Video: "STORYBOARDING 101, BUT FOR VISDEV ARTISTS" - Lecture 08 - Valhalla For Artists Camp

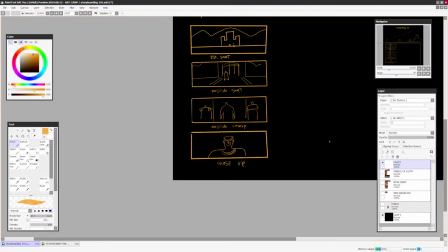So close-up shot is usually used to, well, pay more attention to detail. It could be expressions. It could be textures or material. It could be anything.
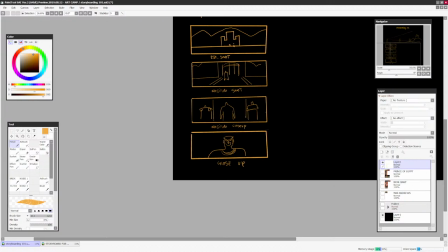But usually in cinematography, we pan the camera closer to who? To an actor, right?
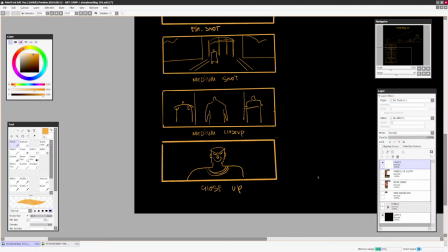And what I was trying to say. Yeah, I wasn't trying to say anything.
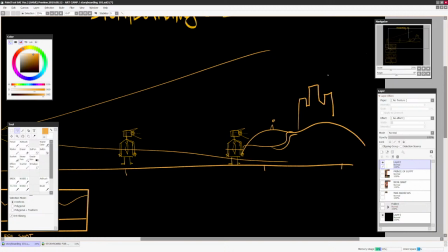Yeah, we're trying to just get closer to an actor as close as possible.
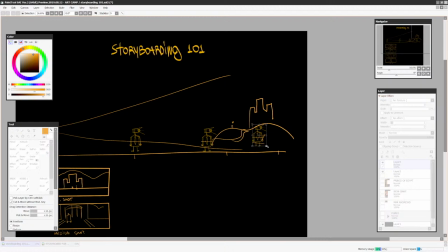What comes after close-up, right? And, you know, let's have the Mr. Cameraman come even closer to our subject matter.
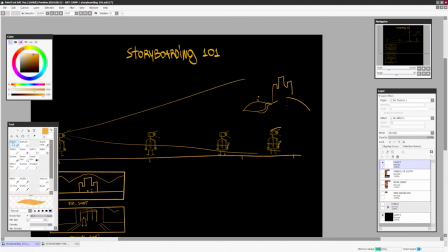And let's remove the castle. Or, you know, put it in here.
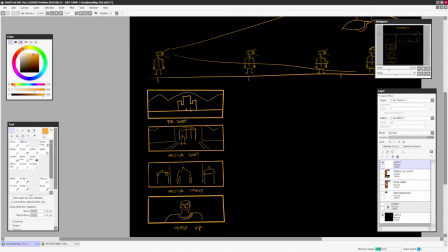And now he's really, really close to our character, like, uncomfortably. Then we have extreme close-up.
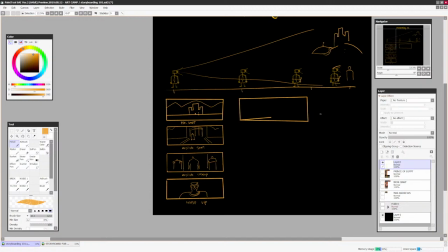And extreme close-ups are super fun.
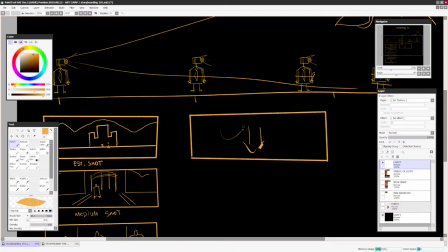Usually it's when you need to, you know, convey some kind of super dramatic emotion. And you can have, you know, the cowboy standoff shot.
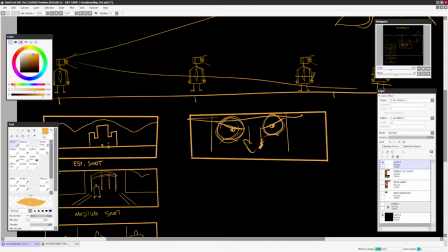Where he's like, you know, standing with a grin, and he's prepared.
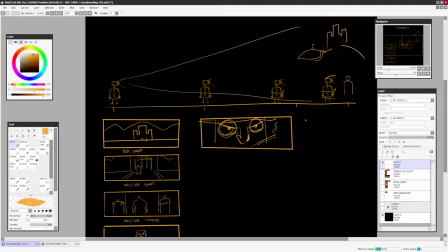Maybe he has a, you know, a cigarette, for example. It doesn't have to be a face.
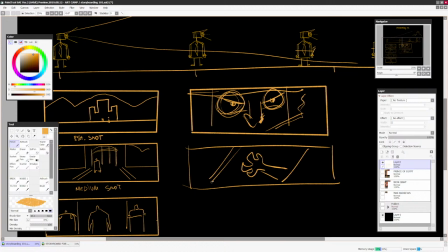You can have an extreme close-up to an object, like, you know, maybe like a dead hand
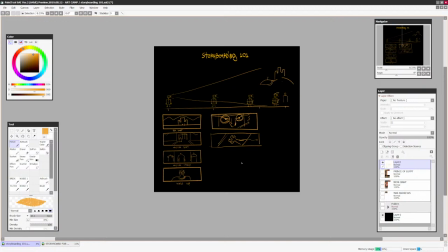that is laying down in the dark, but the light is shining on the hand.
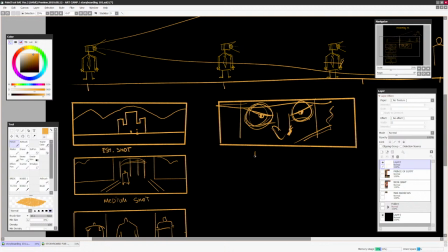Or it could be a gun. It could be anything. So anything that requires extreme detail,
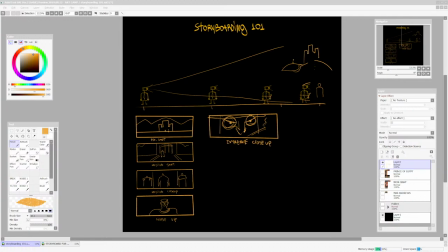extreme close-up, that's what this shot is used for. And honestly, these are the shots that you need to keep in mind, right?
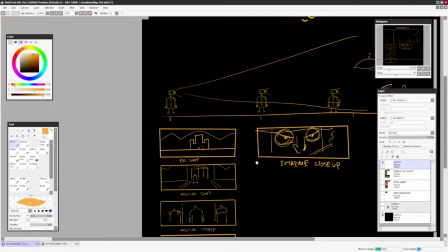There's some variation in terms of, like, in-betweens.
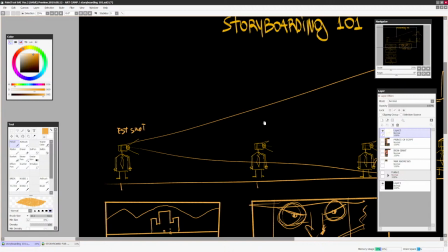So let's say this is the establishing shot. This is the medium shot.
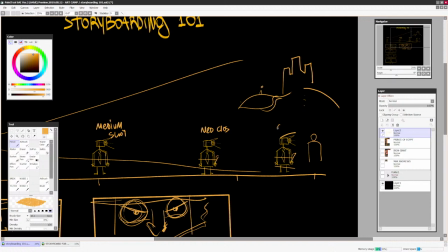This is medium close-up.
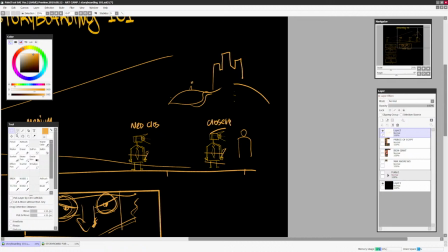Close-up.
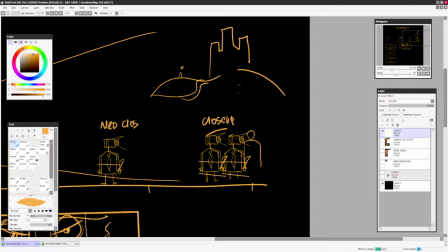And let's say, let's move Mr. Cameraman even closer to our actor. And extreme close-up. It's like, hey, man.
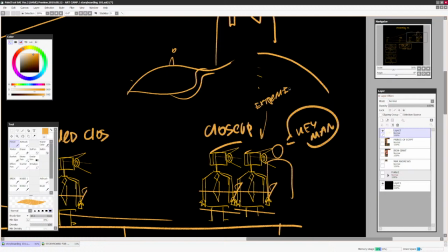Some personal space here. And then this is extreme. But there are also the names for the shots in between.
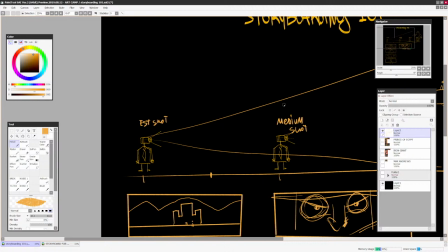So, for example, establishing shot between establishing shot and medium shot, you can have a shot called medium wide shot. Why?
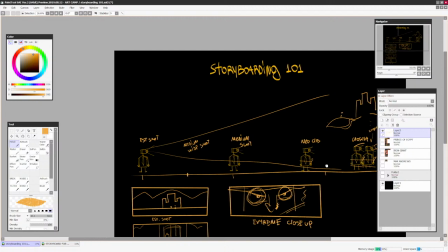Well, because the shot is not big enough to be an establishing shot, and it's not close enough to be a medium shot, so it's something in between.
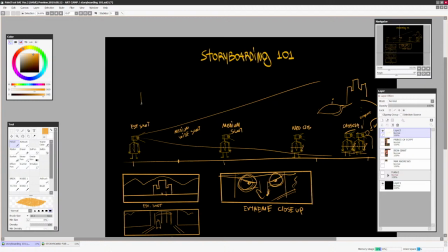It's neither this, neither that. It's just, see,
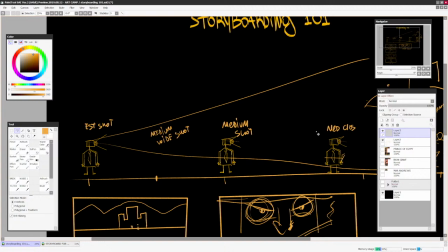all of those just camera positions where Mr. Cameraman is standing are just called for convenience.
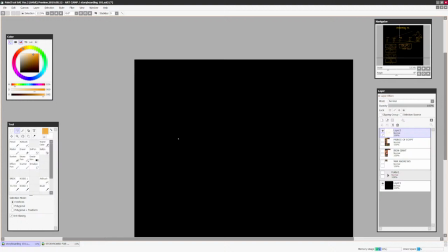Honestly, you can position your camera anyways and then try to basically come up with a name.
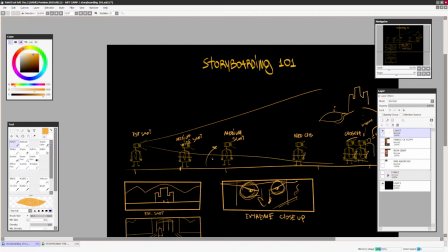So if it's going to be super close to medium shot, we can be like, well, it's kind of like an establishing shot, but it could be just a medium wide shot, but it's pretty close to medium shot, somewhere over there.